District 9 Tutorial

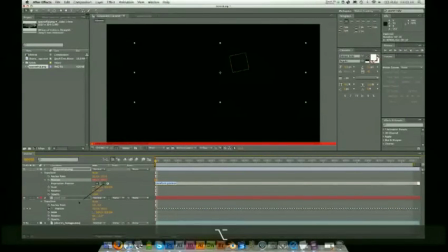250s
We're going to click Position. Then we're going to pick whip down to the position of the track null.
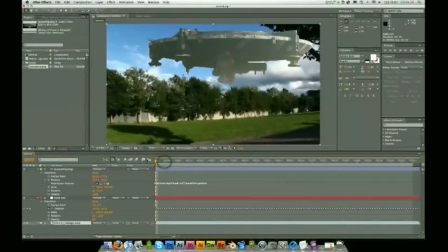257s
Right? So now, as the footage plays, it sticks to the tracker, which is exactly what we want. It's a bit big, so I might scale that down 30%, maybe 40.
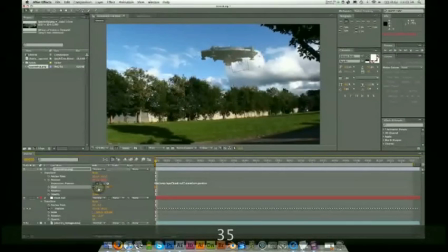275s
How about 35? Yeah, that looks good. Now, I don't really want it there. I kind of want the spaceship to be over here a little bit. So I'm going to use the anchor point of the spaceship and just kind of move it around until it gets to a place where I'm sort of comfortable with it.
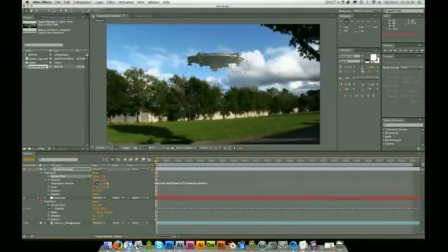293s
Maybe somewhere kind of half in the clouds. That looks pretty good. We can maybe off center actually. I don't want it quite in the middle.
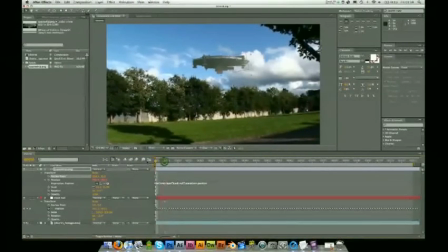308s
Yeah, that looks kind of good. Right, so play that through again. Yeah, looks good. Yeah, I like how that looks. Grand. Okay, so I'm going to do a little bit of color correction just to get them both looking like they're from the same scene.
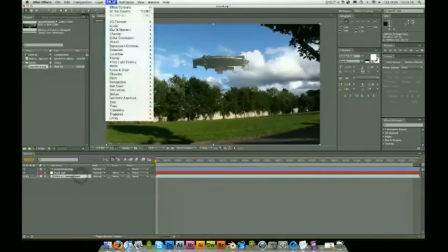324s
To do that, I'm going to start with the district footage, and I'm going to go to Effects, Color Correction, and I'm going to apply a photo filter.
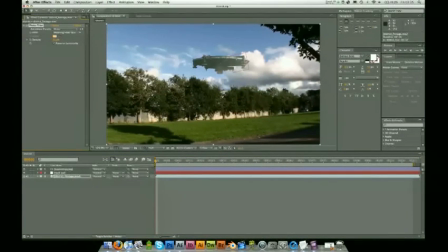333s
I want to make this kind of have a warm feeling to it. So by default there's warming filter 85. I kind of like 81, and maybe I'll bump that up a little bit to about 36. So we're going to apply the same filter, Command C
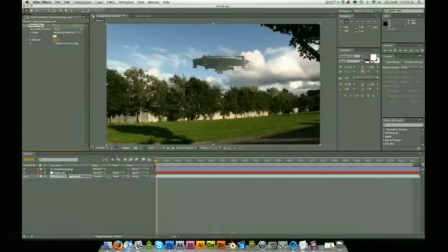349s
or Control C on the PC, and we're going to paste that onto the spaceship. So Control V or Command V. Right. So already you can kind of see that they're matching up. They've got the same kind of hue to them, the same kind of grade. I want to punch out the blacks a little bit.
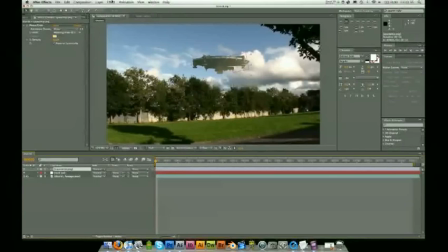364s
I'm going to add a slight S curve to each. So Effects, Color Correction, Curves. Right, so at the moment we've got the spaceship selected, so I'm just going to give this a slight S curve.
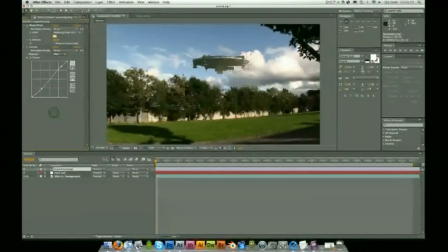380s
Nothing too mad, right? And the reason you might ask why I'm doing these separately, why I'm doing curves separately on each, is because I don't want to do just an adjustment
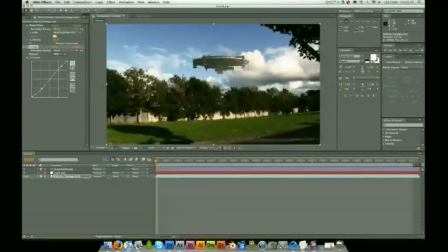393s
layer, which just then affects everything underneath it. I want to have a little more control of the two layers just to get them to match up correctly. So maybe this doesn't need the blacks punched out as much. Maybe it just needs a little bit of white. Okay, it's kind of looking a bit better.
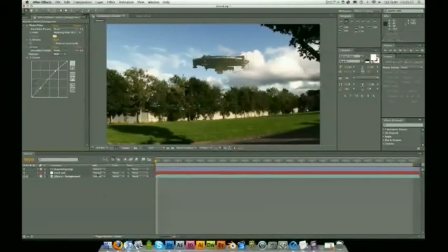417s
Okay. The next thing I'm going to do is I'm going to apply a mask to the bottom of the spaceship just to make it fade out a little bit, to become sort of transparent, almost like as if the clouds are coming around in front of it. So I'll zoom in a little bit for that.
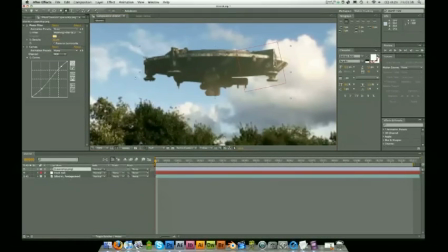435s
Pretty simply, select the spaceship and just start drawing a mask around the bottom.
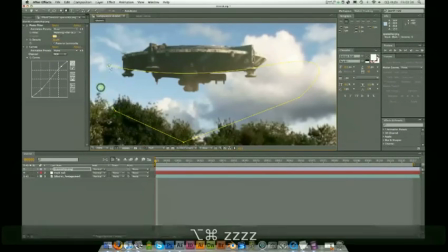448s
Doesn't need to be anything spectacular, just a simple mask along the bottom. It all depends also on the look and feel of your shot.
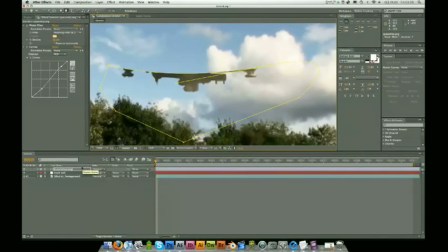456s
It may not be a case where there needs to be a fade at the bottom, but I just think it might work in this. So M to bring up the mask, double M to bring up all the information about it.
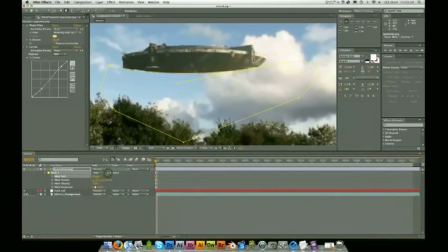471s
I'm gonna hit invert and then feather this a little bit. Maybe bring these points down a little bit. They don't need to be so high up. You can sort of play with this until it looks about right.
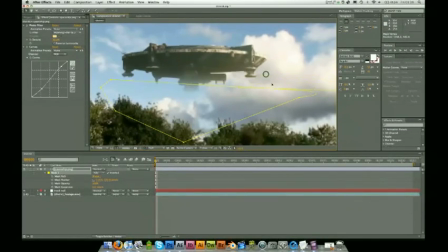492s
Everyone's footage is going to be different, so just keep playing with it until you sort of get a look that you think is what you're looking for.
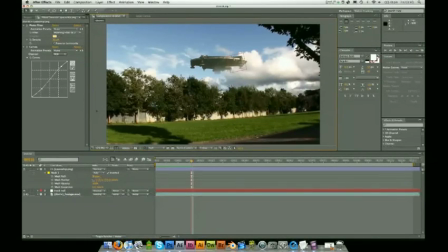504s
Right, so I think it's kind of getting there to match up a little bit. Next thing I'm going to do is I'm going to apply an adjustment layer.
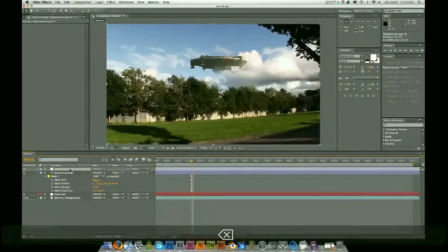513s
I'm going to call this adjustment layer Glow or Atmos Glow.
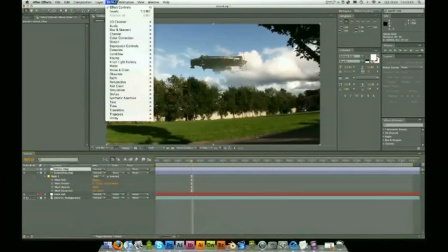526s
I'm going to go Effects, Blur and Sharpen,
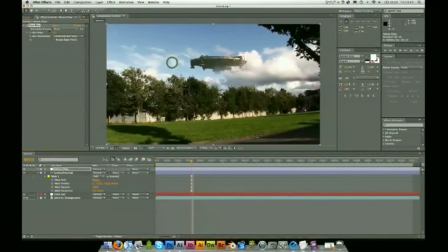532s
Simple Fast Blur, maybe like 20 repeat edge pixels so you don't get that kind of very boxy vignette.
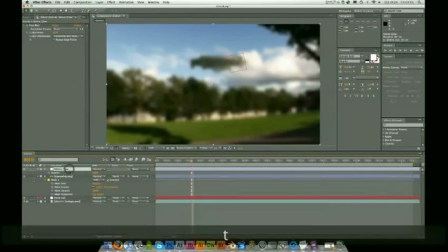547s
And then I'm going to go down to opacity. I'm going to set this to maybe like 40.
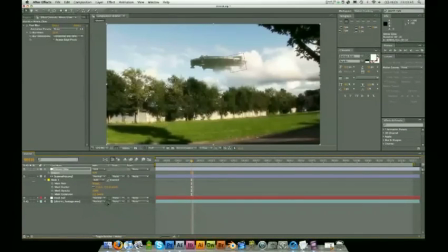555s
Then object in the blending mode I'm going to hit add. Okay, maybe even less than 40, maybe 30. Just blends it a little bit better. Just gives it that kind of hazy feel.
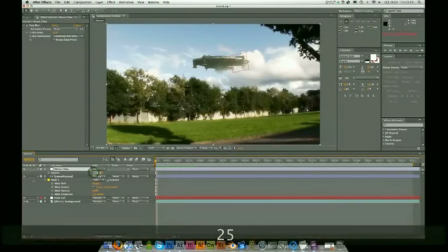571s
You want to be careful with that though. I think maybe like even 25 will be enough. You don't want it looking kind of tacky like it's out of the 80s or something like that.
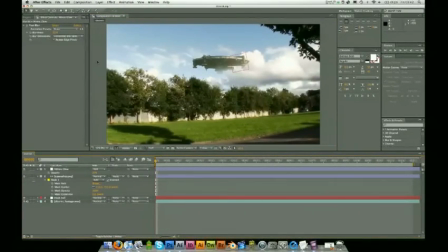579s
So the next thing then I'm going to do is I'm going to add some lighting, some lens flare. Now I want to really be careful with the lens flare here because it's easy to get carried away. So again, the same idea, adjustment layer. Rename this lens flare.
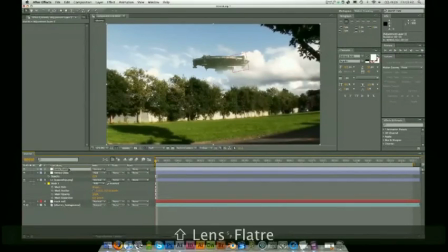I don't want to get carried away with the lens flare here because it can look a bit like cheesy or something.
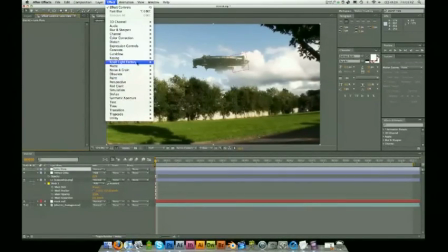611s
So for this, I'm going to use the Null Light Factory lens flare kit,
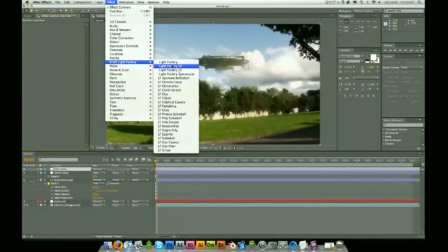616s
which is available for download on the Red Giant Software website, but you can get a trial, pretty handy.
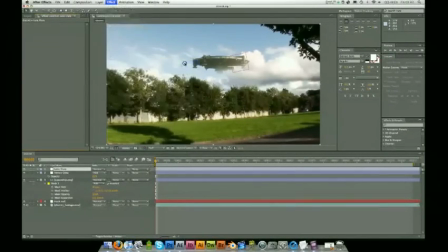624s
So for this, I'm going to use Light Factory default. I'm going to just put that around here.
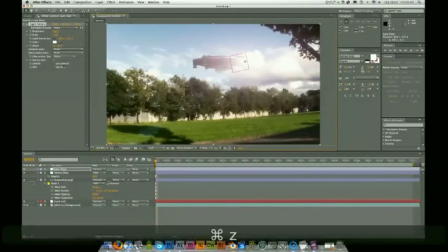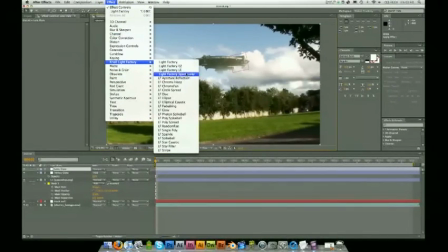639s
Effects. I'm going to use for this. I'm going to use the Light Factory Spectacular, I think.
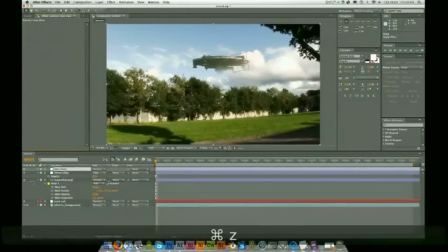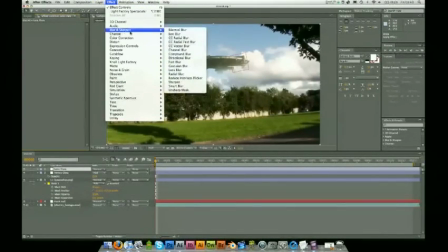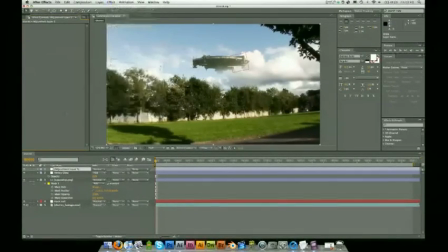Right. Okay, so layer, new, solid, black. Call this lens flare.
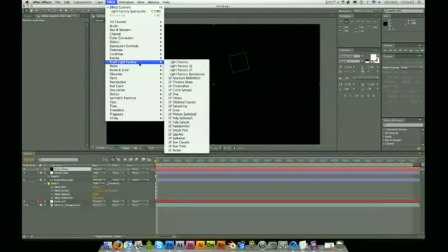672s
Okay, so I'm going to use the Null Light Factory, which is from Red Giant Software. You can get the trial pretty handy. It's a really cool kit, and they've got loads of different varieties. But I'm just going to use the Light Factory EZ for this.
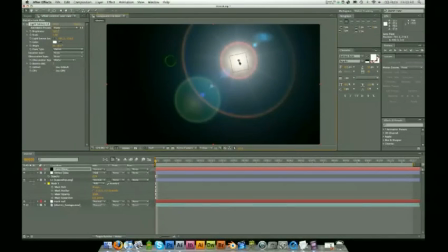690s
There's plenty of different styles, but I'm just going to use this one. I kind of like it.
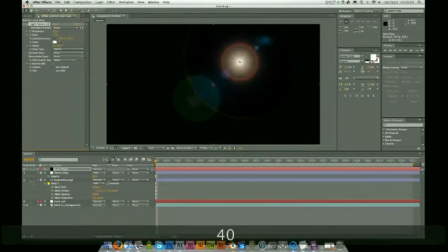696s
Brightness, that's way too high, so maybe about 40. But before I go into editing all the parameters,
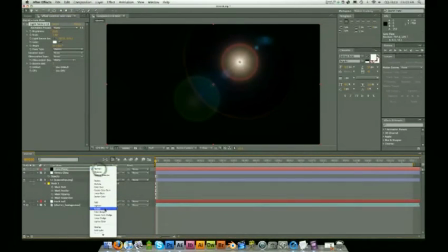703s
I'm just going to set my blending mode to screen so that it blends in correctly.
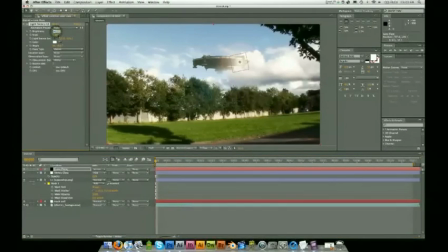710s
I'm not going to even have it at 40. I think like 25 should be plenty. And then I'm going to place that light source
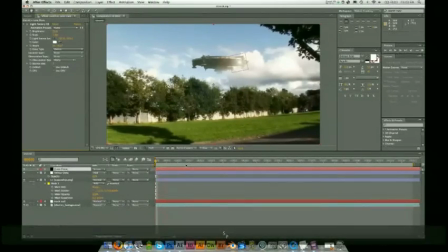727s
right. So right now, if I let this play true, you'll see that the lens flare doesn't move at all, so it just doesn't look right.